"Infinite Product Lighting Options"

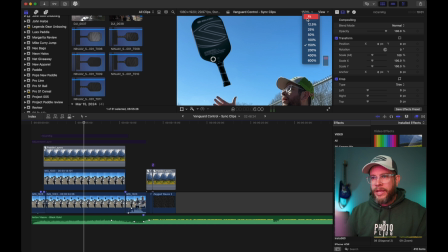Now what I will do is go back to full screen and let me just play back this moment here,
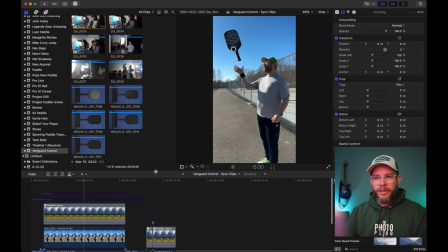just so you can see it blended in with the actual shot. The things that I wanted to kind of help sell in this effect a little bit more were, first and foremost, a little bit of color, but also I'm going to use MCamRig from Motion VFX.
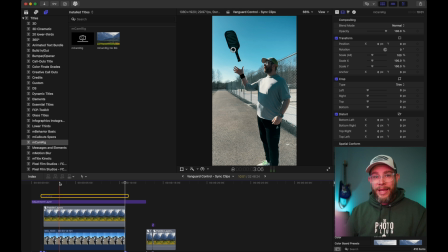And this is such an awesome, simple tool, and it's free, by the way. So definitely go ahead and check out MCamRig. When I turn that on, you can see what it does is it allows me to do a zoom in on that moment, hold it there, and then allow me to zoom out. So I'll play that back for you.
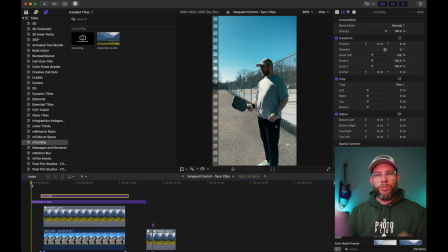One of the things you might have noticed is that there's a little bit of blur that happens, right? It almost as if, you know, you dollied the camera forward and then someone had to kind of rack focus, right? That's sort of the simulation that's happening there. What's also happening is that gap where this is the real paddle and then here's the fake paddle.
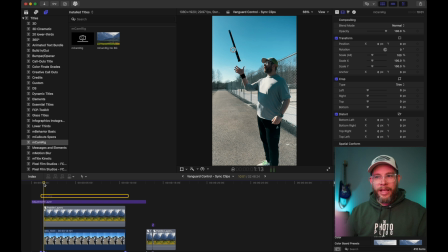So what I did was intentionally matched an angle where I'd be able to hide that cut a little bit easier,
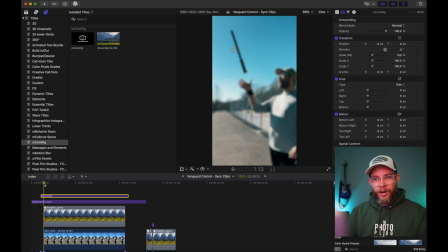but with this blur, it hides it even more. So you really wouldn't be able to tell where the real paddle and now the fake paddle are.
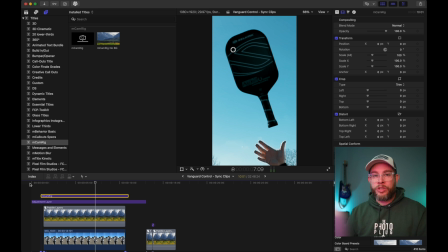The lighting here, I was able to dial that in, whether it's adding a little bit more rim light or the spotlight or turning some of that off to get it to match this scenario. Being able to have 5 layers to work with gave me a ton of flexibility to get it to look fairly realistic.
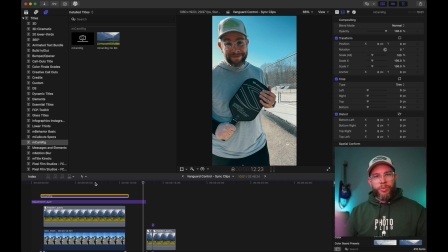Cool, so that's what I did in this case. In the studio, we shot all those different angles, we got everything lined up here in Final Cut, put it into a compound clip, took that compound clip, put it into a timeline here, scaled it down, adjusted the angle, and then started working on the compositing by adding on a green screen.
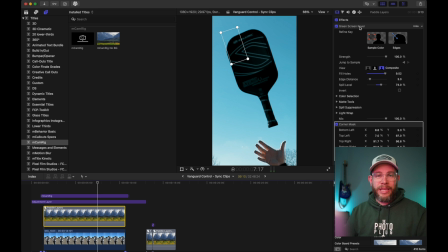There's before, there's after with just keying it out. I just used the simple green screen keyer. And then what I would do is I went through, made the adjustments to those layers. Worked out pretty well. The other use case was when I just wanted to add in a little bit of color.
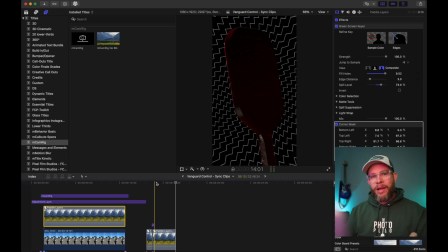So let me show you what that looks like here. Notice that now I have a really strong red rim light happening here on the paddle. And you can see it kind of fades in a little bit. So let's take a look at that.
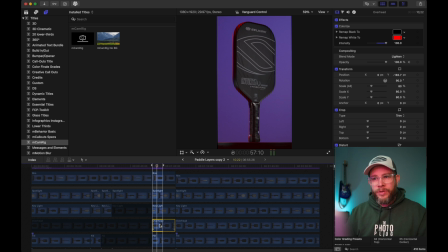Specifically the overhead, when I turn that on and off, you can see what I've done is I've added a colorize. And essentially I just wanted to black out the shadows and then add a little bit of red, or a lot of red in this case, to the highlights. And I also did the same thing on the rim light.
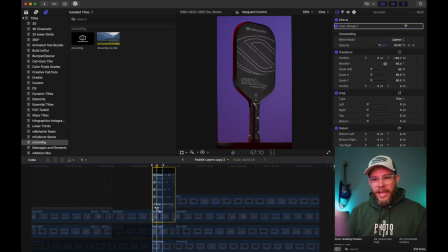Spotlight here, you can see what I've done is I actually have a couple of keyframes fading that in. So it's kind of given a little bit more of that dramatic effect where it kind of ramps up like a light is kind of being thrown onto it. And the last thing here that I want to call out is that on the key light,
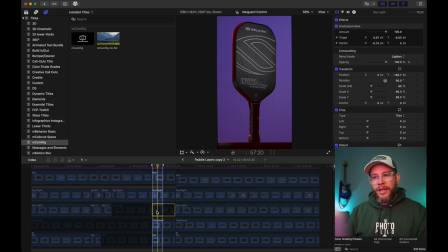I actually went ahead and added on a mask so that way the light is really only hitting the handles as I turn that on and off. It was getting too bright combined with the spotlight. So again, lots of control here. So all in all, I would say that studio experiment, totally worth it. Now I know that I can apply that same technique from stills into video in some specific and select use cases. But if a scenario ever comes up where I don't know how the lighting is going to look when I need to composite later, this is a technique that now it seems as though I can utilize. Or if I want to just get creative with some specialty effects, we can use this too. So I hope you enjoyed learning a little bit more about my sort of experimental process here. Let me know if this kind of approach is something that you're interested in. I know that typically what we do is we talk about gear reviews, but in this case, what I wanted to do was sprinkle in just a little bit of technique because I really love talking about this stuff and I really love exploring technique. Let me know if this is a technique that you think you would ever possibly use. Hit the bell, hit subscribe if you want to see more product videos or some experimental and practical technique videos like these. And until then, I'll see you on the courts. Just kidding, we probably aren't gonna play pickleball together. But if you're in the New England area, specifically Connecticut, and you wanna go play pickleball, let me know, because I'll definitely play pickleball. I'm not gonna stop talking about it either. Like I'm into it, like super into it. Super into it.